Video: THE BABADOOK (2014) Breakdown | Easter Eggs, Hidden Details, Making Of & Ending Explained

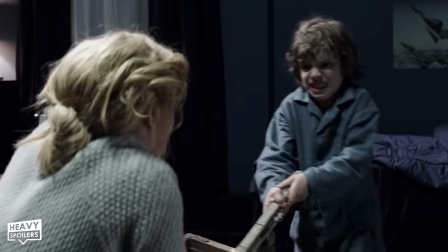4:08 Samuels a problem child who latches out and loses his temper leading to her almost being unable to cope with what it's like being his mother.
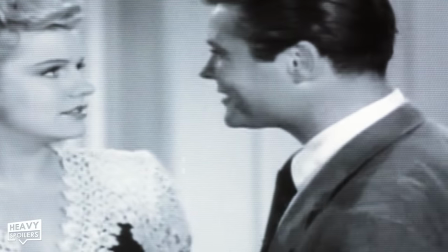4:16 There's this constant idea that she's missing someone in her life which symbolically is often shown by an empty space beside her.
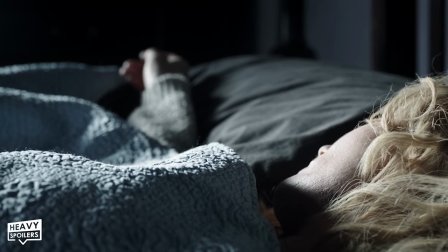4:22 At the 3 minute 26 mark we see her hand on her husband's pillow and at 20 minutes we see her sat on a sofa.
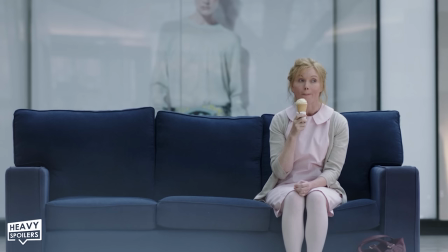4:29 Rather than sitting in the middle she's off to the side and this leaves a blank space for where Oscar would normally sit.
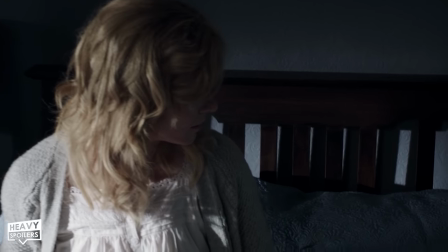4:35 At about 37 minutes she looks over to the alarm clock and we get another subtle focus on the missing person.
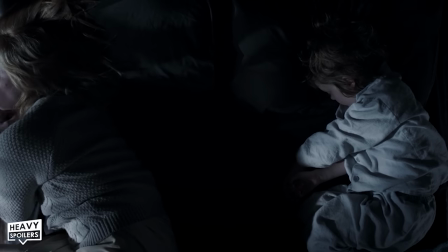4:41 Now Samuel and Amelia end up sleeping in the same bed together with Amelia subtly trying to get some separation between herself and her son.
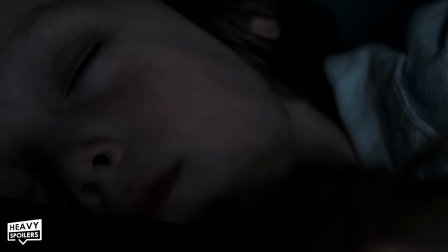4:48 His legs are wrapped around her, he nips her skin and grinds his teeth and it's clear from this that he's also grinding on her.
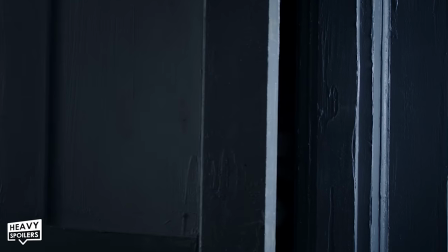4:55 We watch as Samuel ends up running out into the basement and this is then accompanied by the sound of loud banging.
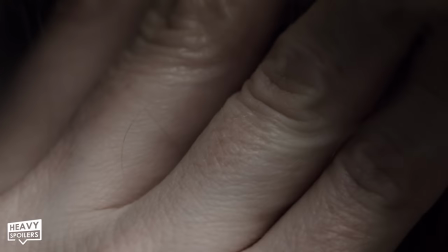5:03 Now this is clearly the monster awakening in her mind and I think that it's shown alongside her waking up for that specific reason.
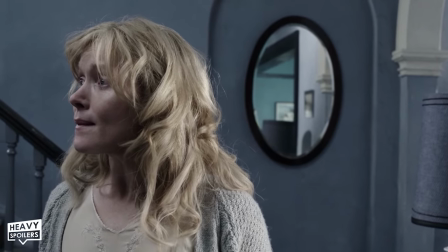5:10 As she goes downstairs we watch Samuel breaking a window and very much get the cuts and highlights of how her day tends to go.
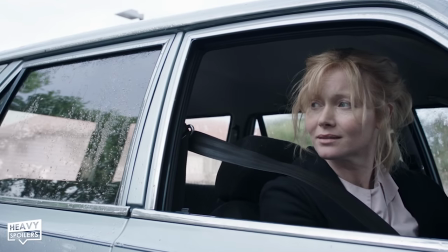5:17 Again if you're a parent you'll know the days are made up of moments like this where there being lots of highs and lows depending on what happens
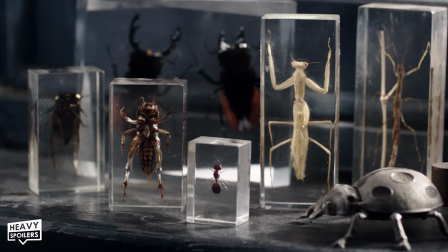5:24 however during this montage we get focused on an interesting poster showing a Victorian magician known as Thurston.
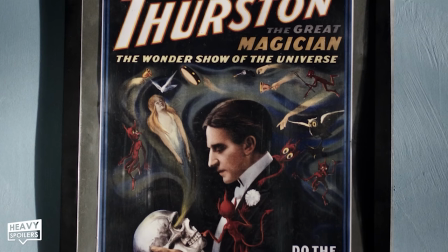5:31 In the picture he's carrying out a medium reading with a focus on the text do the spirits come back.
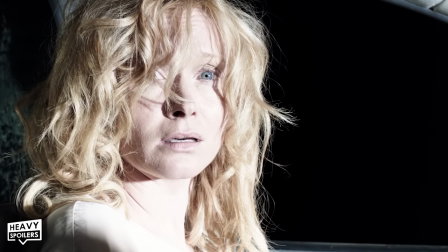5:37 Now this is of course commenting on how Amelia longs for her husband and she may have even been interested in a way to speak beyond the grave.
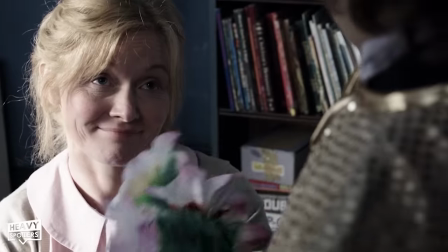5:44 Now though Samuel grinds on her we also see that he has a sweet aside too.
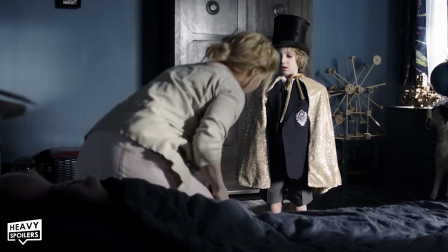5:48 He's just a kid after all and Jennifer Kent was extremely conscious about making a horror movie and how that could mess up a kid.
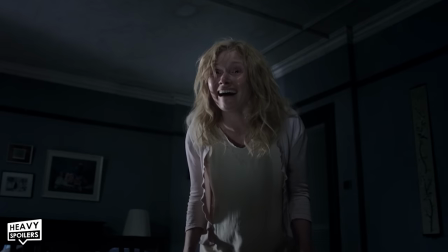5:55 Telling him a child friendly version of the story, Noah Wiseman was actually never on set when Amelia was abusing him.
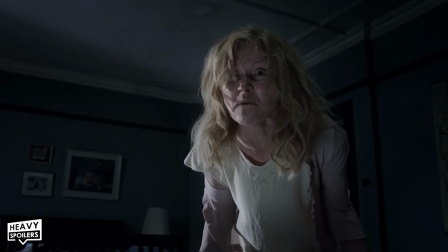6:02 Instead this was done to an adult crouched on their knees and even the reverse shots were achieved without causing trauma.
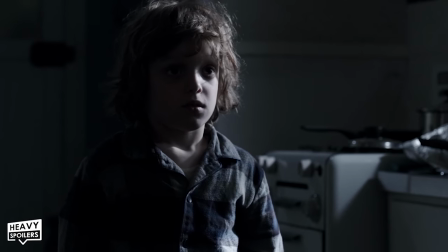6:08 Kent said she didn't want to destroy his childhood to make a film so when we have reaction shots where he looks scared it was just something where she'd just threatened to break his toys.
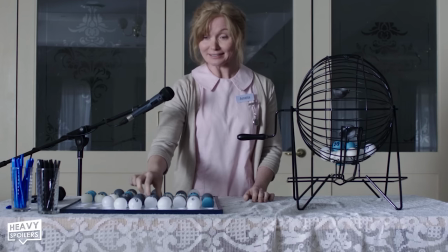6:17 Now from here we cut to Amelia and we see that she's employed at a local care home. This of course comes with it's own difficulties which we'll talk about later in the video.
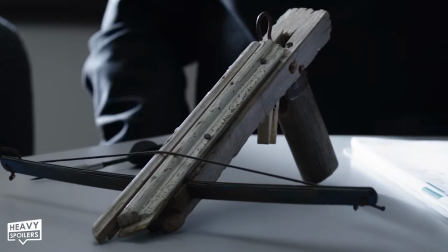6:26 Called him by the school we learn that Samuels brought a crossbow in and that he could be isolated from the rest of the students.
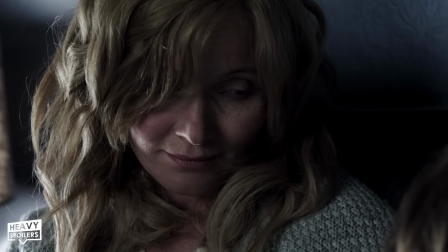6:32 I can't even imagine how difficult it would be immediately having to raise a kid right after your husbands died and Samuel is of course lashed out due to being desperate for attention.
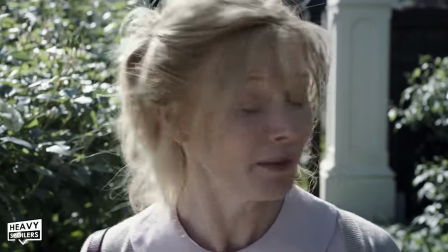6:42 Other parents look down on him and don't want their kids hanging around with him and this is of course also isolated Amelia.
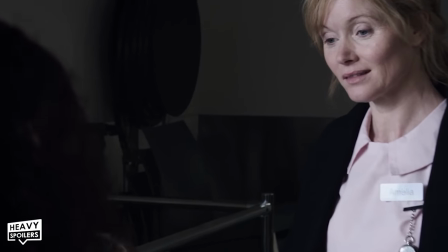6:48 Whether intentional or not this clearly rubs off on him and at home they decide to go and read the Babadook book.
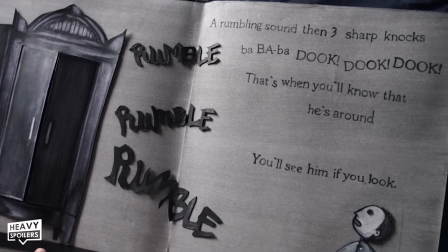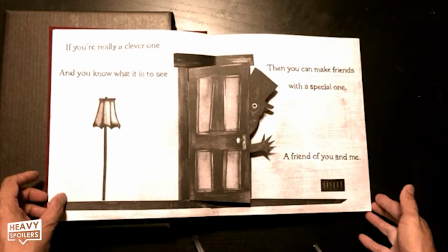7:01 The movie itself actually ran campaigns where you could buy the Babadook pop up book for about $80.
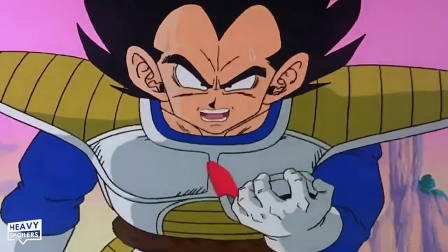7:07 Over 9000 copies were sold with the initial 2000 all being signed by the director.
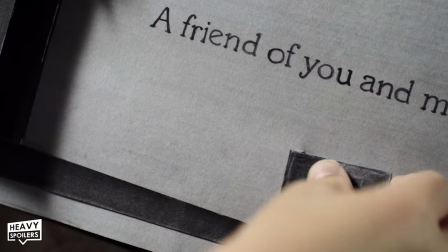7:12 The look of it is extremely creepy and it of course features Samuels big fear of a monster hiding throughout the house.
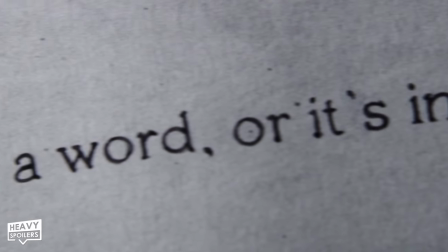7:18 It begins to give him nightmares and in the next scene we see Emilia lying in bed looking at the book and I'm warning you I'm gonna reach right now.
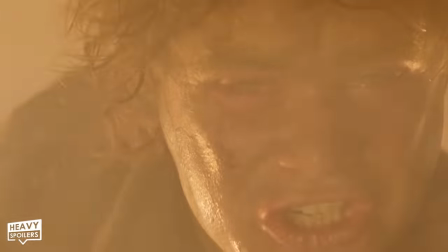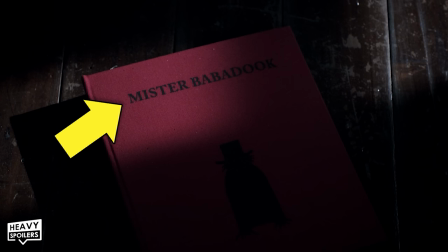7:31 Now the way the light hits the cover here gives a clear focus on the word Mr. I was wondering if the Babadook clearly
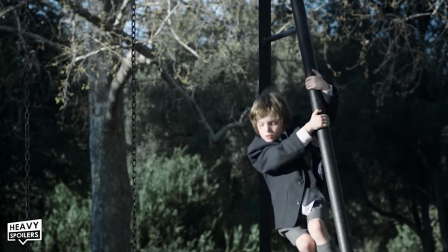7:38 being a man was to comment on how there's an absent male figure in both the pairs life and this is hinted at in the next scene when we catch Emilia
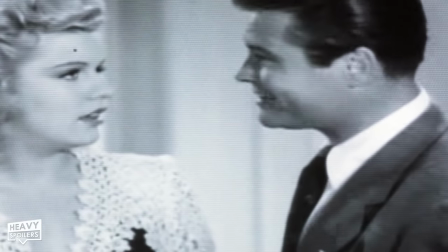7:44 watching TV. She sees an old movie where a man kisses a woman and this gives us a classic depiction of what romance is.
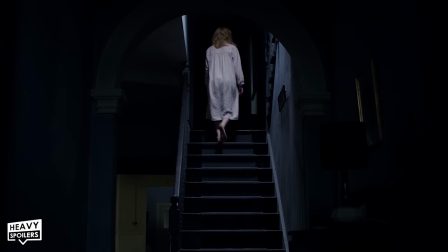7:51 This is the life Amelia believes that she should have but she goes up to her room alone and takes out let's say a woman's toy out her box.
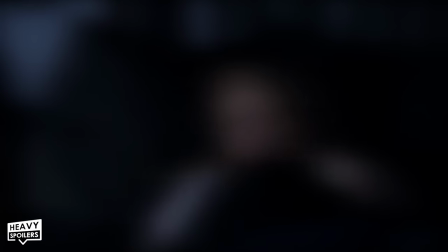8:00 Look yeah YouTube it's been a nightmare recently for demonetising stuff and every time I blur or dance around something people always kick off saying I shouldn't censor it.
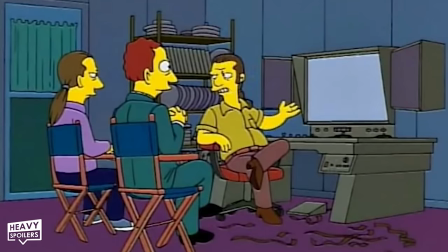8:08 Trust me yeah it takes us twice as long to edit something then blur it and then cut around it and if I could just mention this stuff
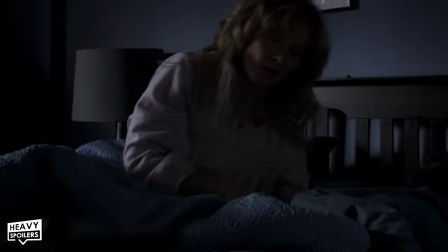8:14 without getting the platform limiting our videos you know I would so I'm sorry for that but that's the way the video's gotta be.
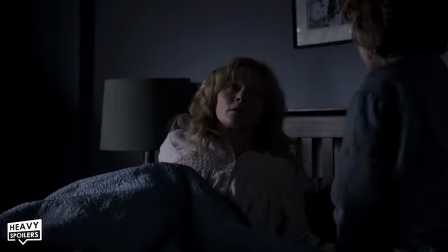8:20 Anyway, even this moment with herself is interrupted by Samuel and the stronger her dislike for him gets the more power that it gains.
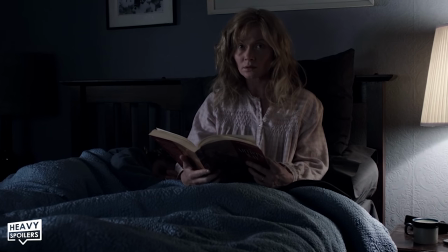8:27 She looks up and hears banging in the house which is representative of the Babadook moving through her subconscious.
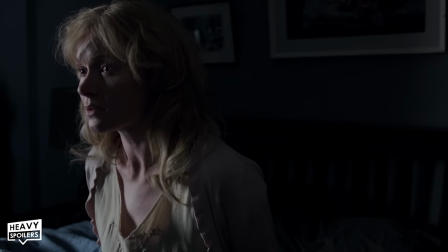8:33 Often shod to have her staring at closed cupboards and doors we get the idea that she's tried to lock this away mentally.
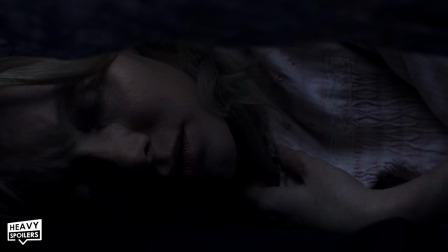8:39 This is the way she's tried to gain control over her dark thoughts but in not really controlling them they end up controlling her.
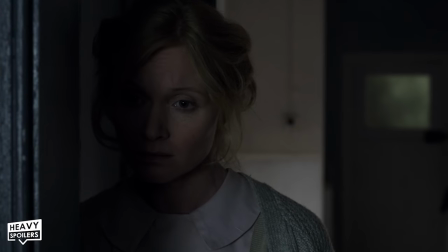8:45 The house itself also has this incredible atmosphere to it where they'd always feel that there's something in the corner hidden in the shadows.
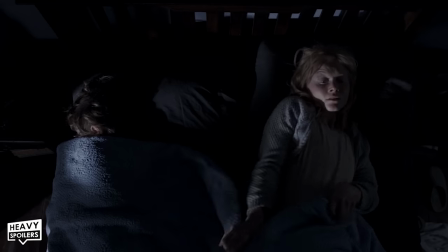8:52 I dunno why but there's just something in the way it's lit in frame but it's sort of got a dull and drab feeling to it that almost sucks the life out of you.
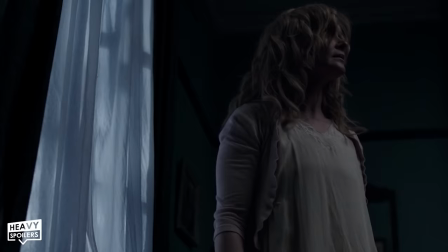9:00 There's no bright or bursting colours anywhere and it helps to cement the weariness that Amelia feels.
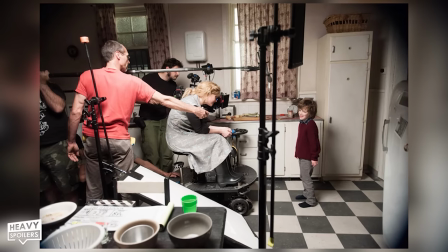9:05 This was intentional too and the entire interior is actually a set with them building two stories so they could have the characters running up and down the stairs.
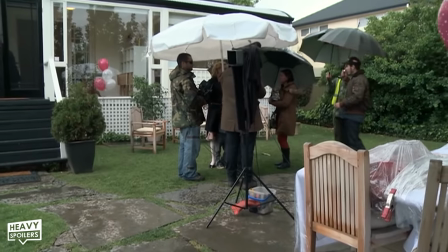9:13 Window shots were avoided because you'd see the outside and they didn't have the budget to blue screen it or build in backgrounds.
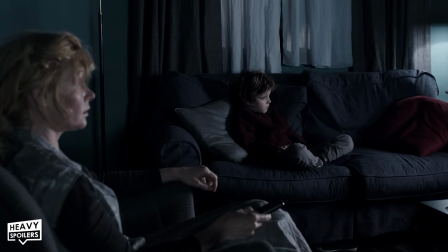9:20 The furniture itself was also brought in by the set department with a lot of items being painted darker to convey the dimmer mood.
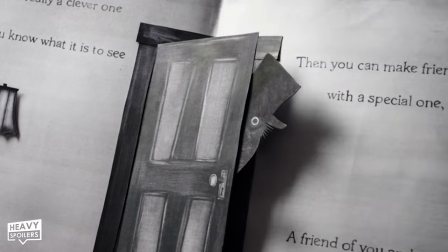9:26 These draped colours are also echoed in the book giving us the idea that they're sort of trapped in the story.
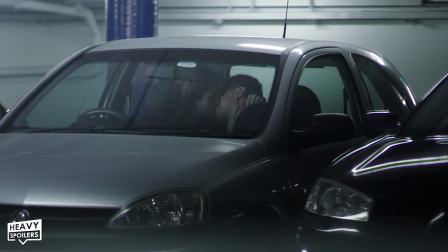9:32 After getting some time to herself we see that she seems happier but watching a couple kissing in the car makes her long for a different life.
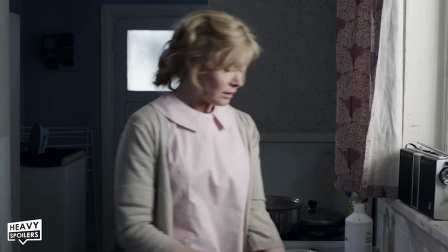9:39 Shortly after when she's watching the dishes we see her looking out her window and this is to an old woman known as Mrs Roach.
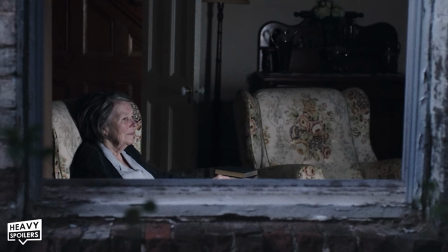9:45 Sat in a chair, like Amelia there's an empty one beside her and the old woman sat watching the TV by herself.
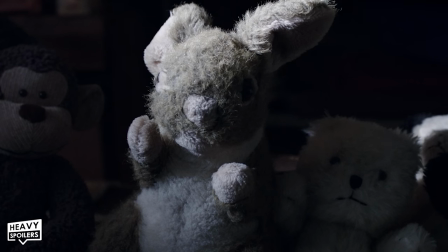9:52 To Amelia this could represent the loneliness she feels and what she believes is gonna end up being the rest of her life.
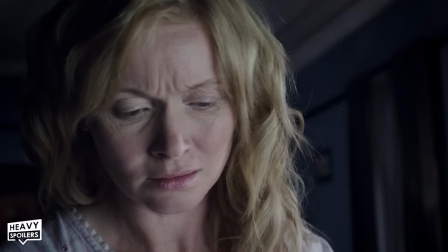9:58 Even when she skims the book we see this has tons of blank pages towards the end emphasising the loneliness that she could feel.
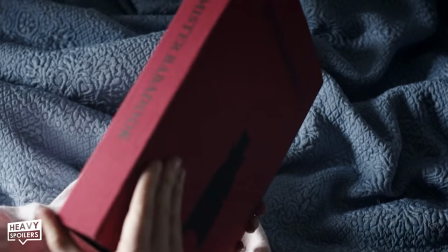10:05 However this could also show that the story is ongoing and that the future hasn't been filled out yet.
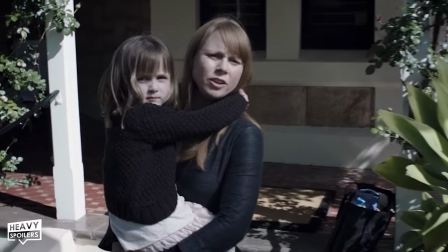10:10 Now Samuels behaviour gets worse and worse too when he ends up scaring his Andean cousin due to him talking about the Babadook.
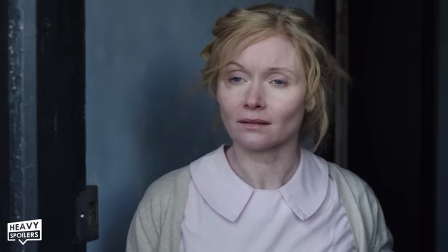10:17 Robbie comes to visit them with a bunch of flowers but the pair end up destroying this by having an argument.
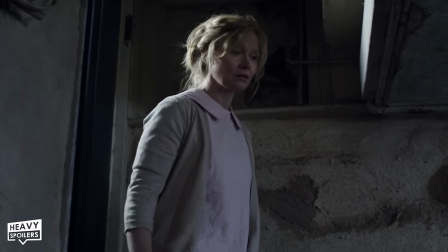10:23 Emilia discovers Samuels been going through Oscar's stuff in the basement and scattering all of his items out onto the floor.
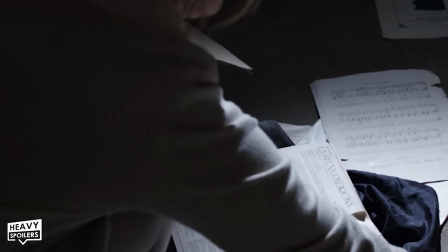10:29 This includes music sheets and later in the scene we see a violin which the character clearly played.
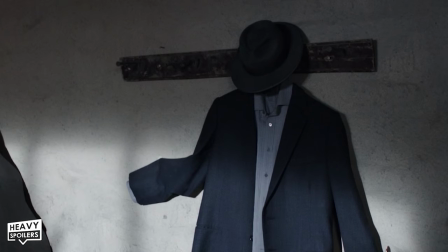10:34 Up next to this though is a suit and hat with this clearly been clothing that belonged to Oscar.
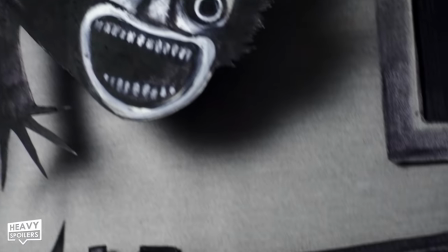10:39 Oscar. This is also a direct nod to the Babadook who of course wears similar clothing and for Amelia he's a representation of the guilt she feels for Oscar.
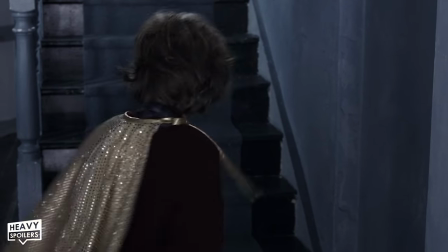10:48 Now I know I've been talking about how Samuel gets some of the blame but there has to be a part of her that blames herself too.
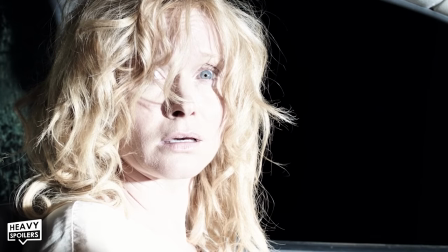10:54 Say she hadn't gone into labour the moment that she did then the crash could have potentially been avoided and though I'm not saying it's her fault you can see how someone would also blame themselves.
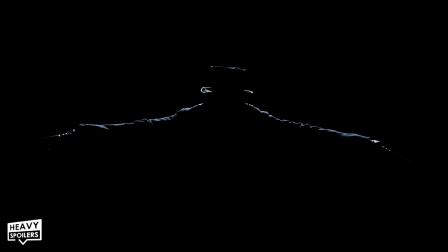11:03 This hat and coat is why it takes on that shape for her but as for Samuel he never knew his dad.
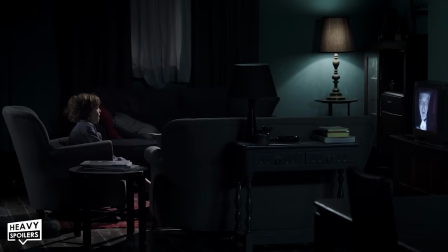11:08 Instead the manifestation appears due to his imagination and we catch him watching a magician show where the performer wears a top hat.
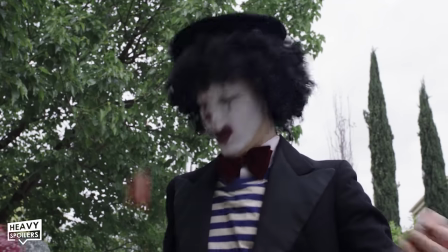11:16 At the party we also see a juggler wearing black and white face paint which could also slightly influence the creature.
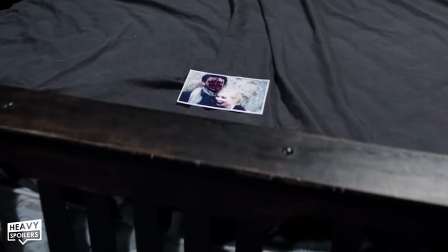11:22 A glass appears in her food and she also finds a picture of her and Oscar with the eyes and mouth scribbled out.
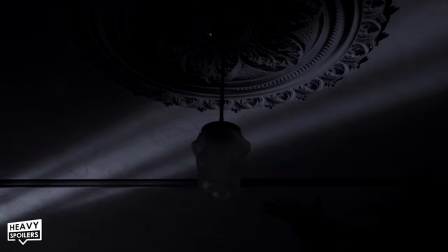11:28 Thus she tries to burn the buck but the creature returns indicating that this is something that simply can't be brushed away.
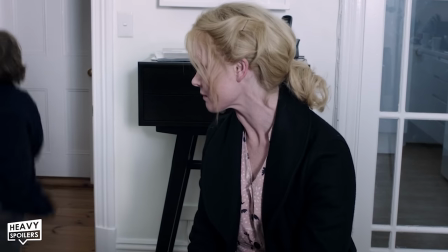11:33 We see how everyone also sort of tips around her and at the party see how the other women view her.
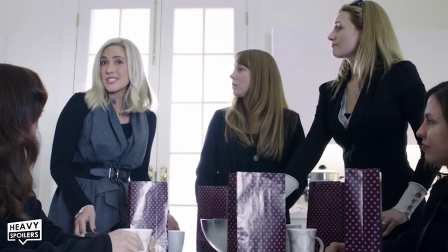11:39 She's shot on her own in the frame whilst they're all as a group and the colours they wear are put in place to differentiate the two.
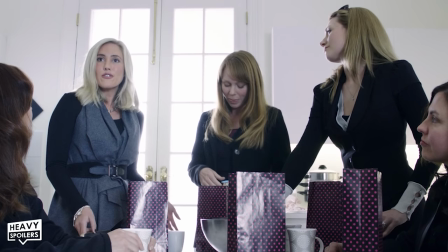11:45 Every woman here wears a dark blue grey item and this is along with the black clothing they wear.
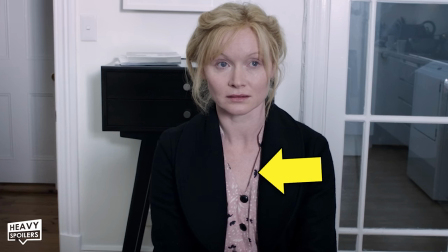11:51 Amelia wears black too however she also wears pink and this is to show the difference between them.
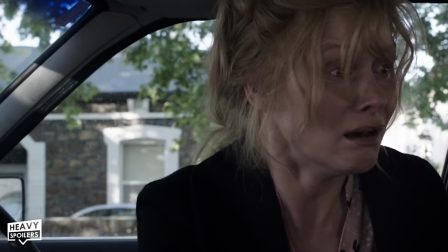11:56 Their problems like being able to get to the gym all the time seem miniscule compared to hers and Samuel ends up having a seizure after lashing out at the party.
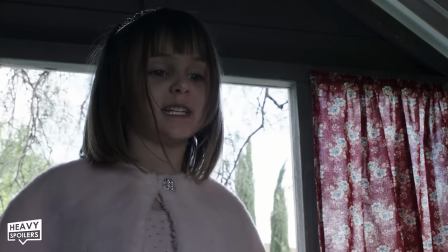12:05 His cousin ends up saying that his dad died to get away from him and that his mother can't stand him either.
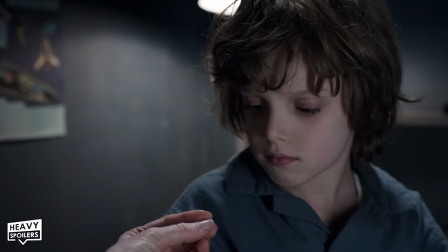12:10 Now for as much as Samuel is a problem child he's still being thrown into a world that he doesn't really understand.